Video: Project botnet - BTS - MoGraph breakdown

Yo, hi, I'm V, or Veti, and I'm a freelance video editor.
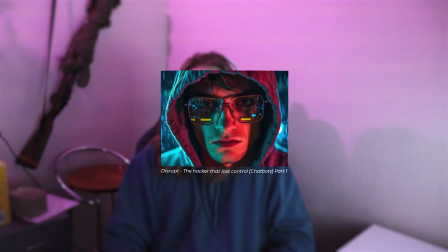And I worked on this video for Disrupt, called The Hacker That Lost Control Chatbots Part 1, which I titled just Chatbots in my work folder. If you haven't watched it, do it now. And I just wanted to give a bit of an overview and then dive a bit deeper into a couple of scenes in sort of a behind-the-scenes type of thing, and I'll reveal some Easter eggs and trivia at the end. Alright, so let's go.
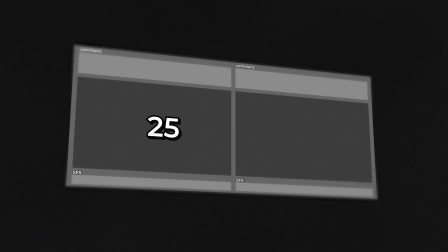With Disrupt videos, we get a blank video with the music, voiceover, and notes already in place.
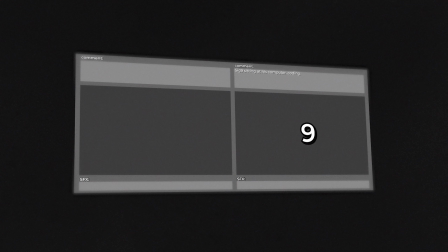That video has also been cut into separate scenes, and you then get to pick which scenes you want to work on.
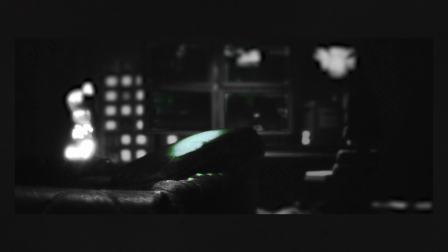In my first listen through, I immediately had a couple of scenes that I definitely wanted to work on, and then later I ended up picking up a couple of other scenes that needed to be filled.
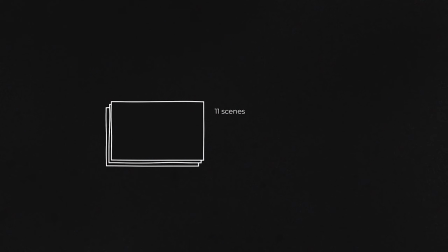Altogether, the workload for this project was 11 scenes with a runtime of 4 minutes and 40 seconds. This included a lot of full motion graphic scenes, including the outro. For the whole video, we had a couple of overarching rules. 1. Scenes in black and white with accent colors. 2. The main character has a certain look to follow, but the art style can be anything.
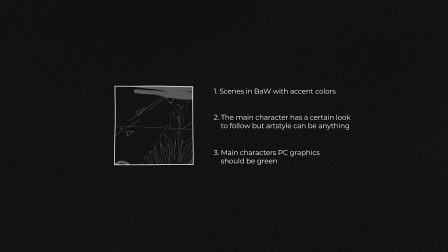And 3. The main character's PC graphics should be green.
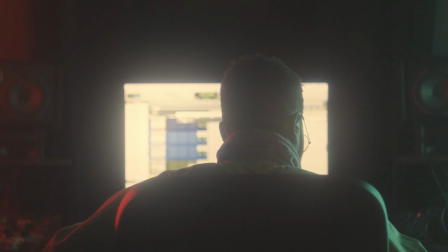So following those, I went through and listened to my scenes a couple of times while building ideas in my head and writing down some notes. I used to make some really heavy notes, so almost like scripts for each scene, but I found myself, not really following them once I started working on those scenes. And so now I just try to make a clear guide in my head and build up from there through the working process. So my work process for basically all Disrupt videos is kind of the same. I basically make a rough base, which includes most of the stock footage I'm gonna use, most of the animation, most of the effects, but I'm trying to keep it light.
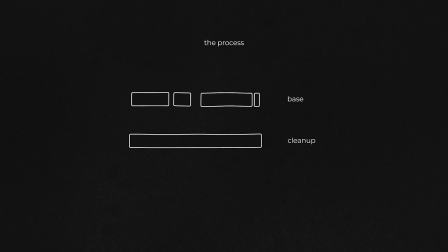And then I do a cleanup where I finish those visuals. And third, I do the sound effects, adding on top of everything. For this project, like most of my projects nowadays, my weapons of choice were After Effects for the visuals and Premiere Pro for the audio. With that done, let's look at a few scenes and dive into how they work.
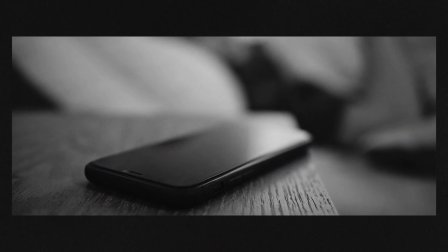Message.
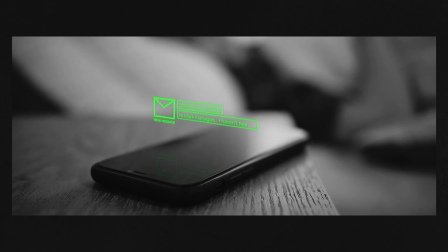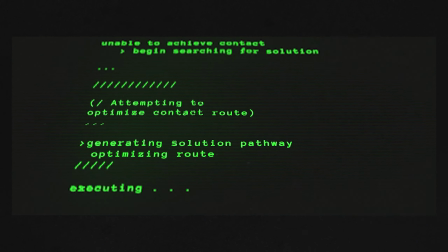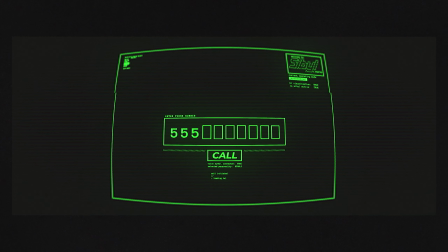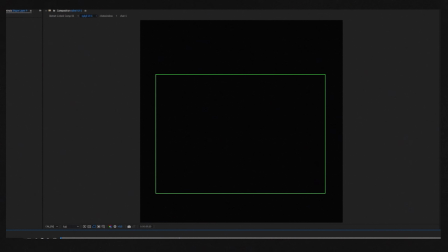My main character for a lot of these scenes is this little box. The main thought behind the design were to hit that harsh,
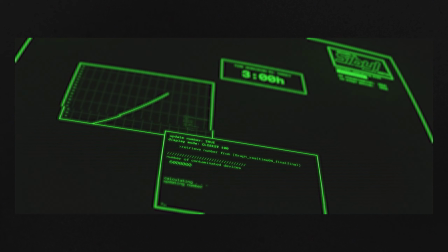retro-futuristic feeling while keeping it mostly readable for the viewer and making its visual language fit its in-universe purpose.
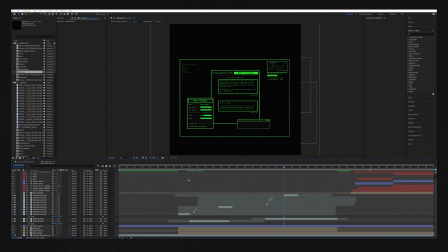Because the main character, Sig9, has made Sybil, the AI, basically fully autonomous, the purpose of the UI kinda changes.
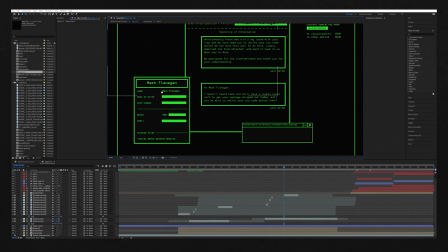We can remove a lot of the visual elements we humans use, like visual buttons for closing or minimizing an application.
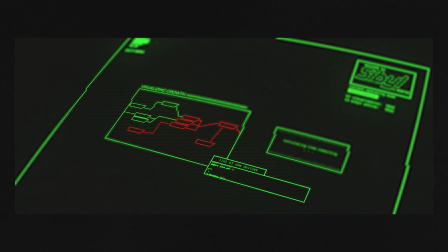The AI handles that. The screen's purpose is to monitor the actions and the process of the AI.
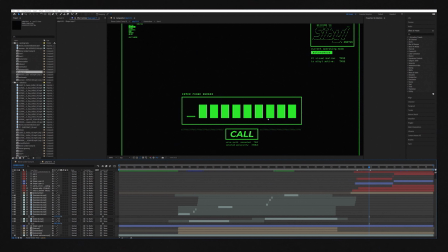The UI is just a visualization of the AI's decision making. But those options are still there when it's a window that the user might want to interact with, like the chat message type box,
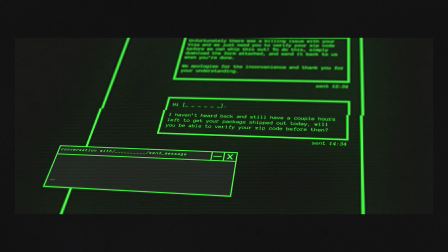which instead of being a part of the messaging application, it's just a terminal to let the AI know what you want to type, as well as allowing you to see what the AI is typing.
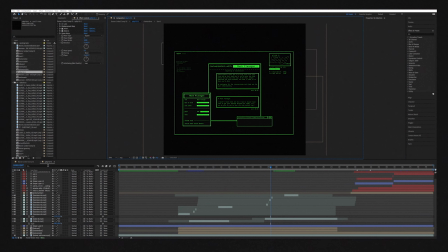This all happens within its own pre-comp using shape and text layers, stock assets, and animation.
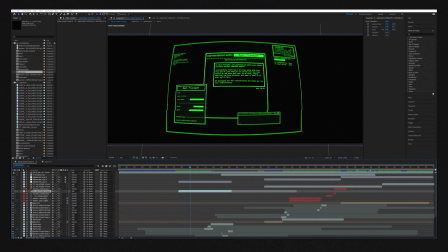The rest of the retro-futuristic look is achieved through layering grain and VHS effects on top of the pre-comp.
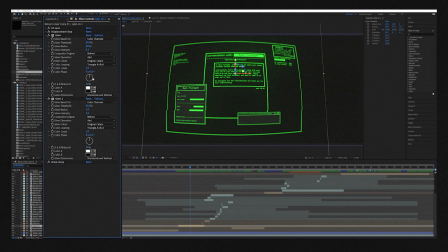The pre-comp is rotated and slapped with a deep glow, which is achieved by layering 2 glow effects, a CC lens that gives it more depth, and a wave warp to hit it with that screen refresh type effect.
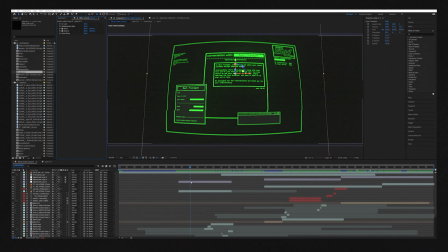This is all pretty normal, but I do have a secret weapon that I use pretty much everywhere. I'm probably using it right now for this IRL footage. And that effect is a Gaussian blur on top of everything but the grain with a loose eye-shaped mask.
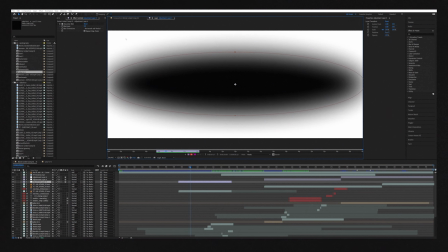This effect works on graphics as well as footage or pictures, etc., especially when it's used to create a depth of field effect for 3D layers. but overall it gives a really nice soft
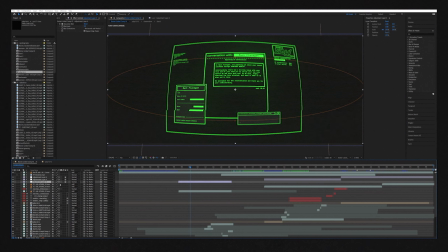retro/cinematic feel.
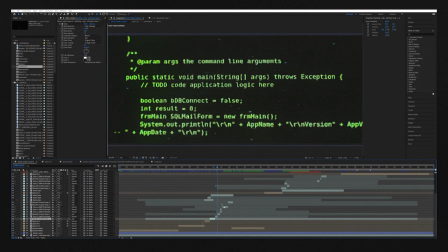For the rest of the scene, there's a clean little text notification graphics and some simple glitch graphics utilizing stock assets and self-made assets. I use those a lot, pretty much everywhere. And these are used to give the feeling of the AI thinking,
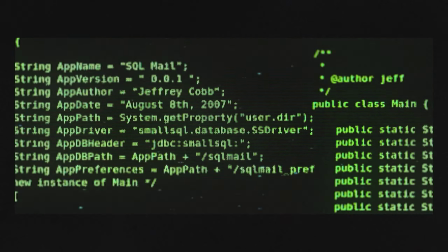with fast cuts and big changes in text speed and size, which are a kind of replacement for shot size.
In just one click, Maddie has given Sig9 full access to his device.
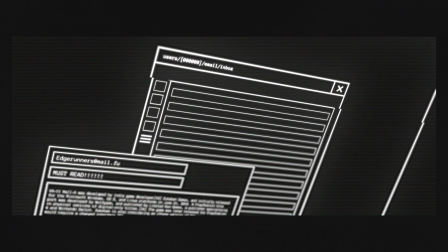He can now read files, documents, contacts, email, passwords, even control his computer remotely.
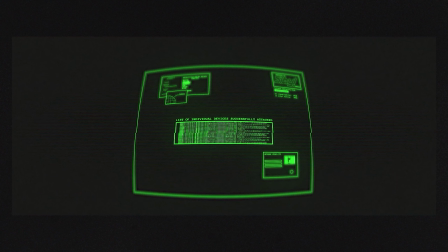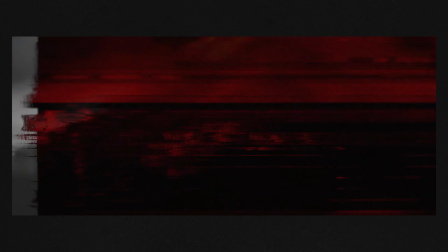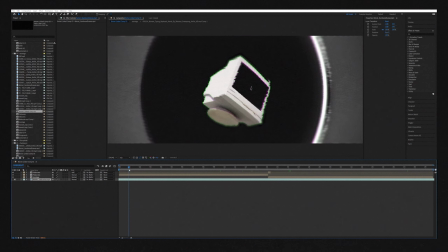But for now, This 30-second scene has 3 separate parts.
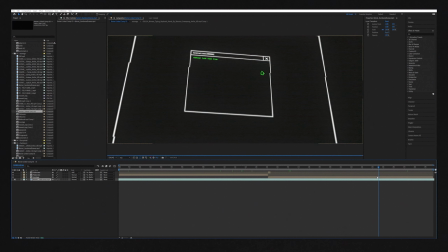There's a little typography intro, a victim's PC, and a montage which was part of the notes within the base video.
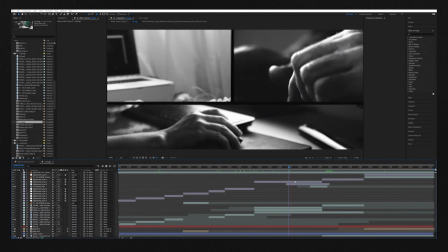A montage isn't anything special, with intermittent shots of people using devices, a close-up of a hacker typing on a keyboard, and this UI element.
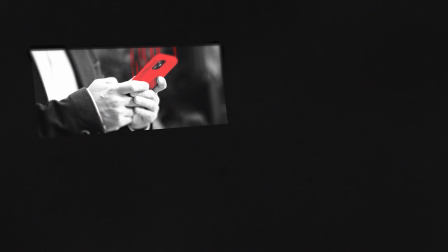The idea here is to communicate a couple of things. First, that the botnet is affecting many different types of people and devices.
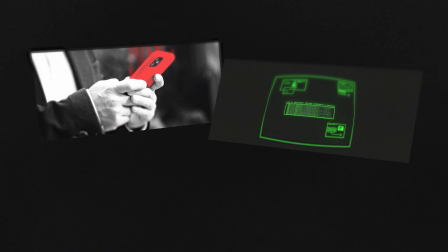Second, it's spreading fast because the list of devices that we see is moving pretty fast.
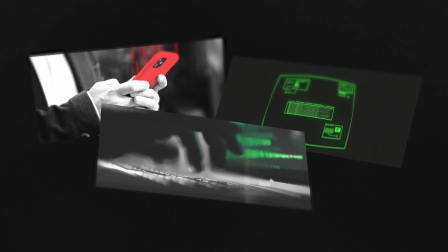And third, the hacker has green accents, which is a visual connection to the green UIs that we see.
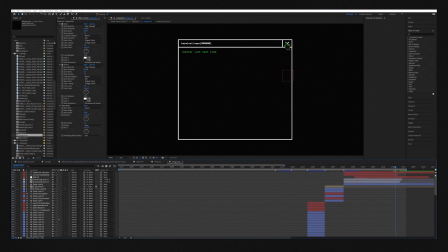The victim's PC has a similar retro style as the rest of the UIs,
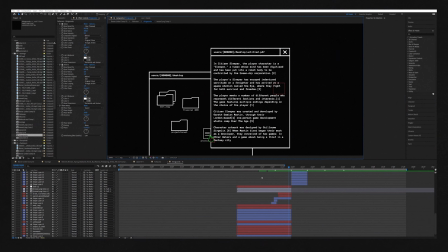but it's white and has more elements for human interaction in its UI design. This is to keep it more realistic within the rules of its universe and to make it stand out a bit more.
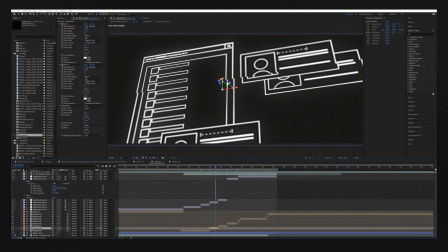It uses the same overlay and effects as hacking UIs, with the exception of the CC lens,
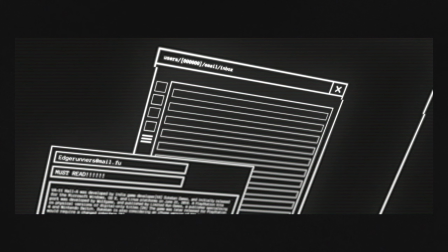as the shots are much closer and the lens just didn't really fit well.
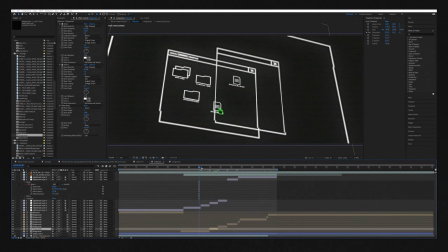The presence of the hacker being the one in control is done by making the mouse green, and this is because, well, it's simple and it's effective, but also kinda because the mouse is literally how you would control the PC. In my opinion, the best part of this scene is the start, with its smooth animation and punchy typography work. The ring gives the drop a bit more weight, it adds a nice little visual, and works as a visual for, entering like through a keyhole, etc.
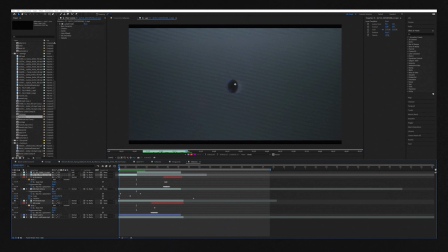It's just this Tropicolor glitch effect preset video, and I use these packs a lot, like I own all of them a lot,
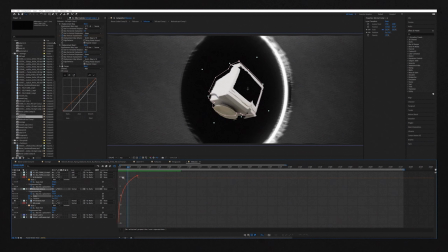and it's just overlaid on top of the scaling PC. The curve on the PC scale is super simple, it's a hard ease out with a little bit of bounce back.
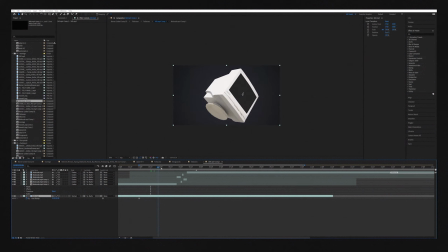The PC itself is just a single frame from a video where this 3D prop spins around, and just some glitchy graphics slapped onto it.
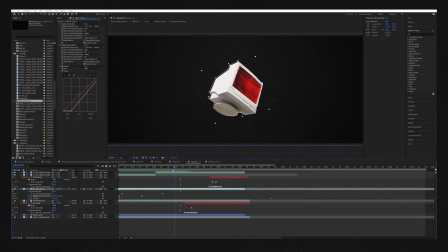That old package is then hit with a couple of displacement maps to make it move and tear, to really drive home that visual of it being hacked. And then that punchy typography comes in with the voiceover in 2 layers.
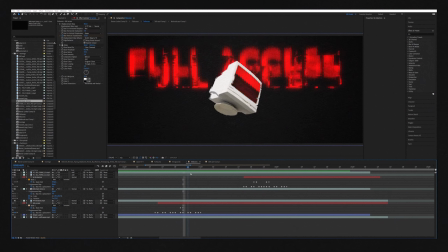The words are masked out, and as they appear, the whole layer is hit with a quick displacement map.